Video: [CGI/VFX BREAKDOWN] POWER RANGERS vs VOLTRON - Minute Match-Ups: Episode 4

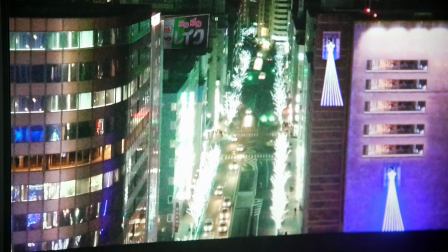open this up oh this is one thing that you're never that you you actually won't
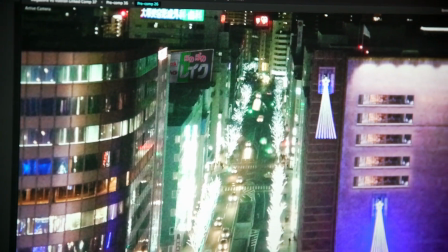notice in the video is this is a still image but I added these little cars
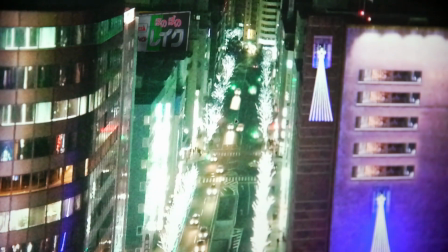moving in the background just so uh just so the video would have a little bit more detail so uh when you're watching the video there's all these little tiny details that i try to put everywhere so when you're watching it if even though you don't see those little effects your mind picks up on them and then it that's what helps make it look more natural to you
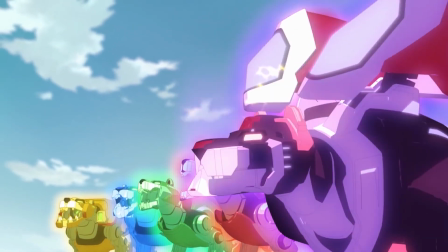i'm
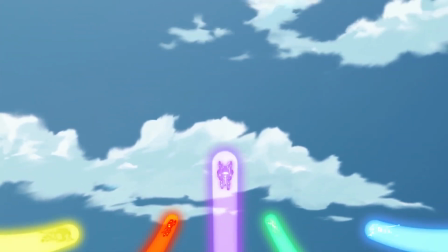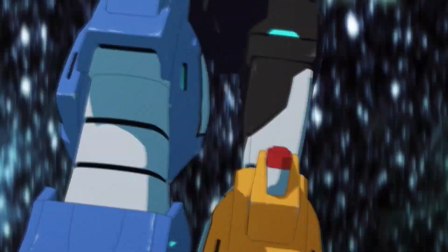melissa and i designed the hud for the voltron cockpit it. First, when I was approached with this,
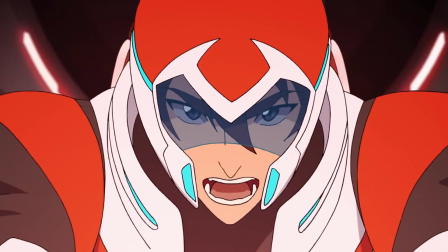I decided to just binge watch the Legendary Defenders one on Netflix to really get a grasp of kind of the modern interpretation of Voltron. I went through and I screenshot every single scene that had a HUD or interface or any interaction. Then I began to just extrapolate shapes from it. There was a lot of reused elements, so there was a lot of consistency that I was able to pull from. And since it was alien tech versus Earth tech. It was really interesting to separate the pieces.
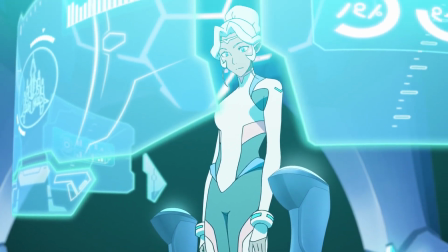After looking at all of the screenshots, I noticed that since it was a cockpit, a lot of the interface was curved around the pilot, so they were easily able to see what was going on.
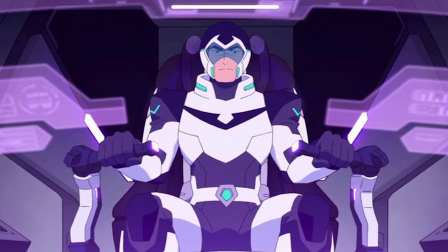It wasn't just like a harsh line. I had to learn how to make a curve element, and this is actually my first HUD that I ever did, so that was quite the undertaking,
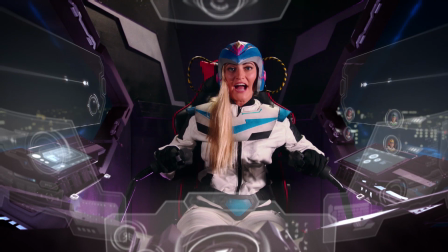but it ended up working out pretty well. So I ended up working really closely with Jeremy on this.
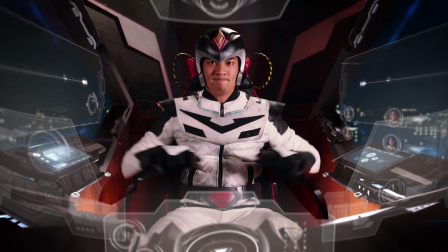He's the one that actually built all the physical and 3D pieces for the cockpit, which actually made me super excited because I didn't even know you could build stuff like that. So before delving into visual effects, I was actually a UI and user experience designer for tech products. I started visual effects about two months ago, so this was my first real project, and I never thought I'd be able to say that I built a HUD for a giant robot, but that was pretty sweet. I was excited about that. Since I had a background in UI design, It definitely helped that I already knew a lot of software. I just didn't know how to make it move or how it composited with footage and stuff like that, but Knowing a user experience knowing how stuff is streamlined Like just knowing where a button goes is actually a lot more research than you think for a website, right? So being able to have more creativity, but still have that practical nature into the interface was really exciting for me.
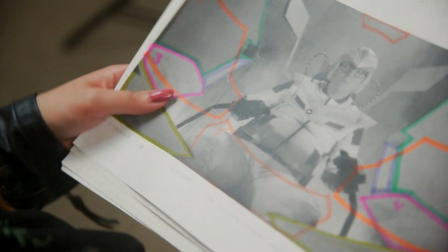Like I said, I did a bunch of screenshots for all the HUDs, but once I got the footage,
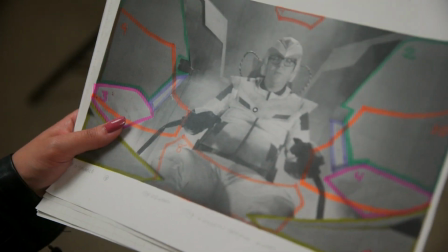I took a screenshot and started shaping out where the components would lie or the different panels. But then I started pulling out components from the show itself,
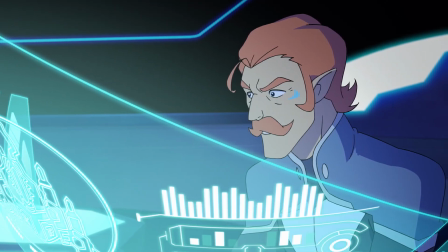so a lot of these are actually in the original designs for the Netflix Voltron series.
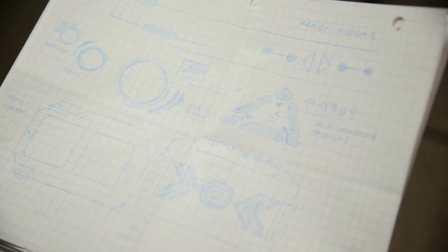When I was also looking through the screenshots, I just started pulling out components that I saw error messages or targeting systems, or even conversation panels.
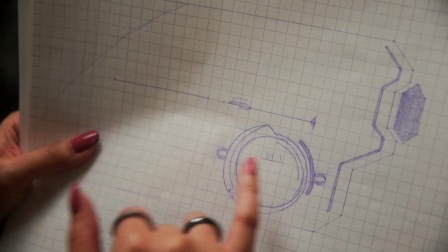So if you see on the left-hand side, you'll be able to see a couple of new things where I added movement, like arrows moving and this kind of doing its own thing.
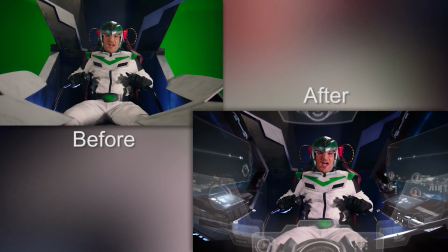Activating interlock. Dinotherm's ready. Infra-cell's up.
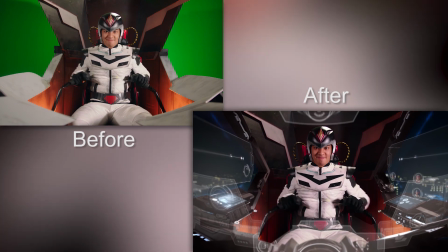Mega-thrusters are go. Let's go, Voltron Force.
So I used a lot of plugins and stock elements for this video.
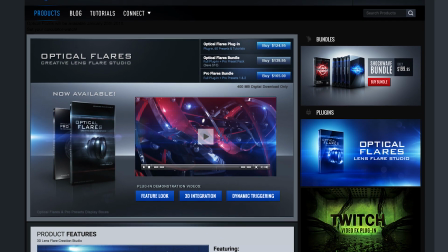Optical flares from Video Copilot was a big one.